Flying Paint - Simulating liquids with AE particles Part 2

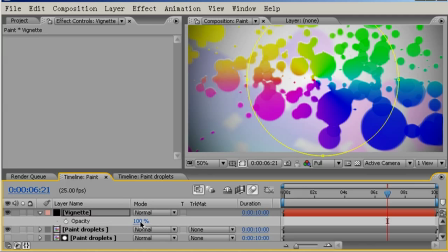764s
Press T for opacity. And then just make this just a subtle vignette just to draw the eye into the center of our composition here.
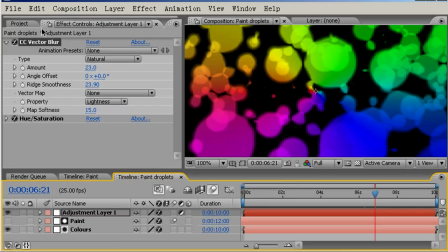780s
Now the other thing I do is just coming back into the paint droplets, take a look at my CC vector blur here, and just to make sure that image is looking as sharp as I like, I'm just going to put the amount to 19
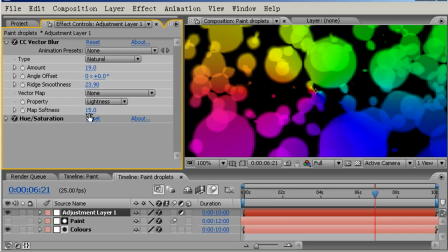795s
and I'll actually bring this matte softness down to 3.4. Now you might not be able to see this on the screencast,
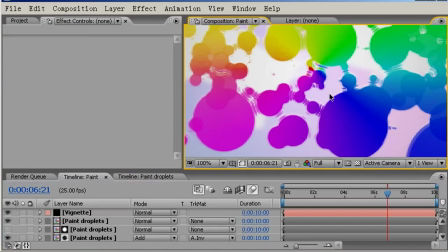807s
but at 100% that really makes a difference.
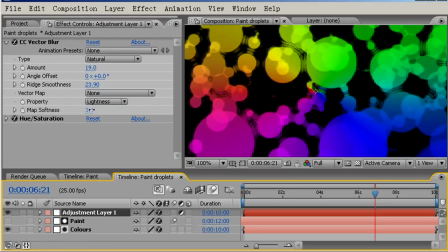812s
So I'll just go back and maybe bring up the matte softness perhaps a bit higher now.
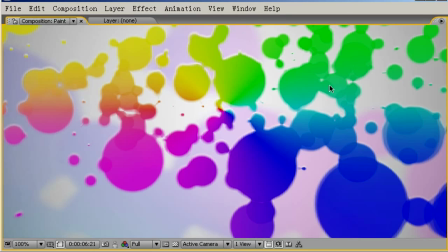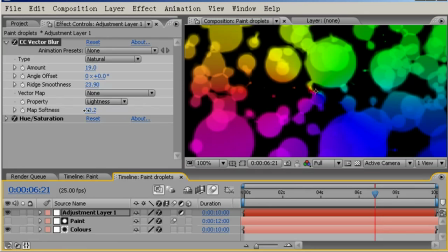829s
10.3. Again, I'm just trying to balance this out.
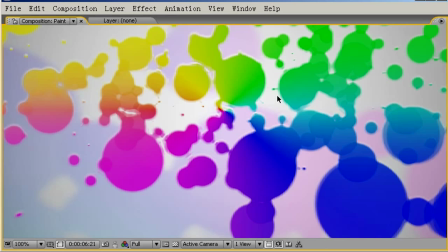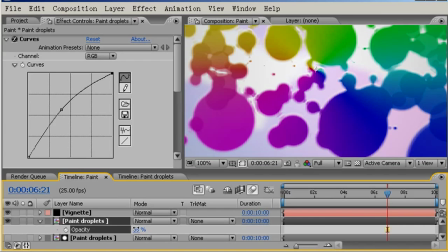842s
Okay, just looking at a tinting effect here again. Just dial, play around with the dial here on this.
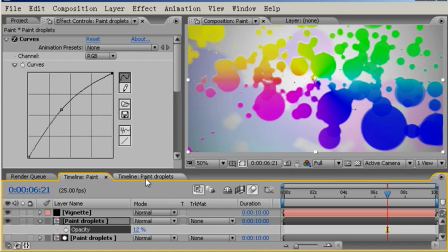853s
Okay, that should be fine. And finally, I'm going to come to the paint droplets layer
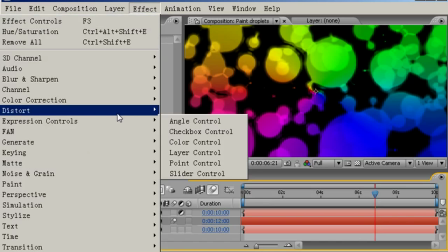860s
here, and I'm going to come to Effect, Distort, and I'm going to choose Turbulent Display.
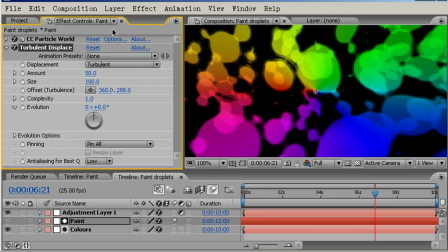866s
So this is just off the bottom of the screen, but it's there. And I'm going to change the displacement type to Twist,
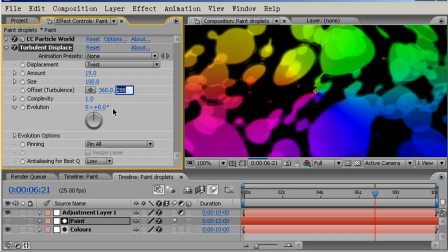874s
and I'm going to change the amount to 19 and the size to
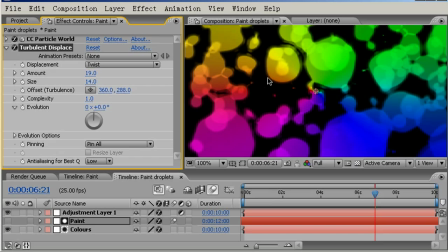885s
14. Okay, you can see we've stopped the irregular, or we've made the shapes a bit more irregular from the circular particle.
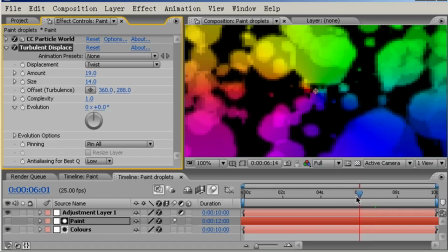892s
So now, if you look especially over the time, you can see how These are actually behaving much more like droplets, water droplets, or droplets of liquid.
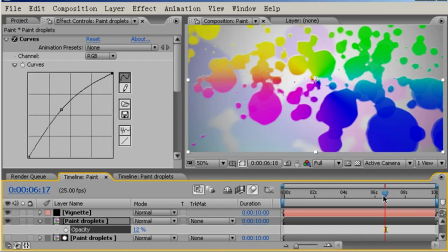909s
Coming back to my paint, main paint composition, we can see that here.
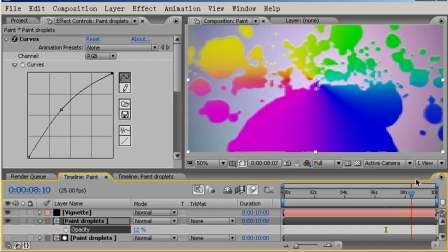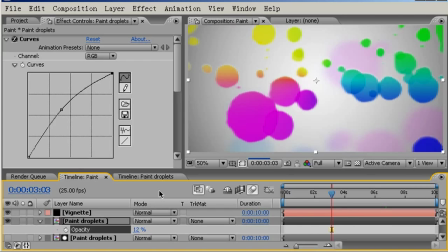921s
Okay, that's all looking good. I'll just pause this whilst I do a rem preview. Okay, so the rem preview's finished.
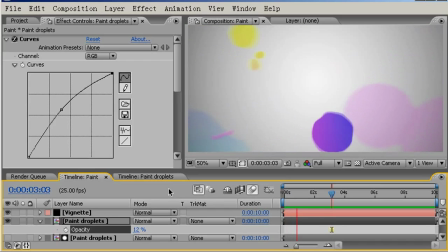930s
Let's just play that back now. So you can see our particles now have this
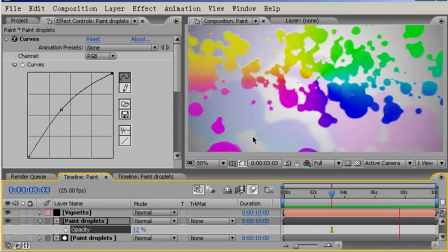937s
nice edge effect, very liquidy as they pass through the air. There's quite a bit of interaction between these liquidy looking particles.
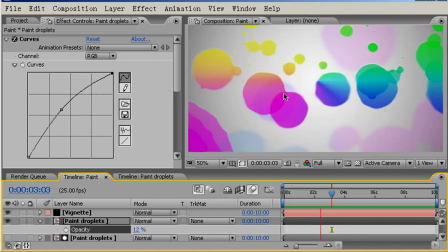953s
It's probably a little too fast still
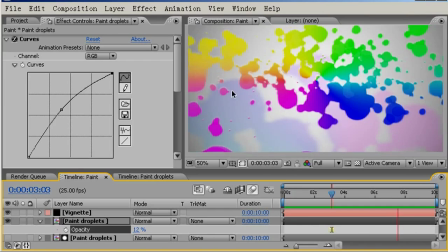957s
to really show off some of the vector blur type effects.
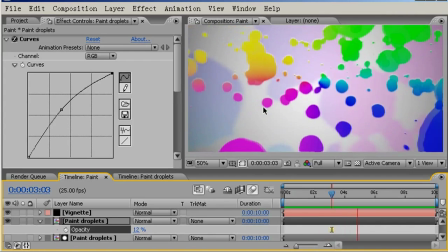963s
So what I'll do is in part three I'll look at time remapping this clip and just tweaking it a little further.
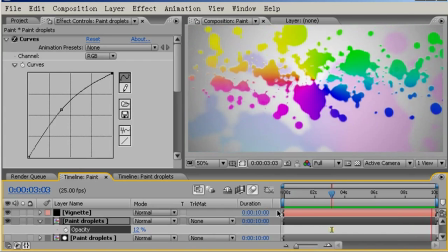971s
I'm Matthew Tompkins. Thank you.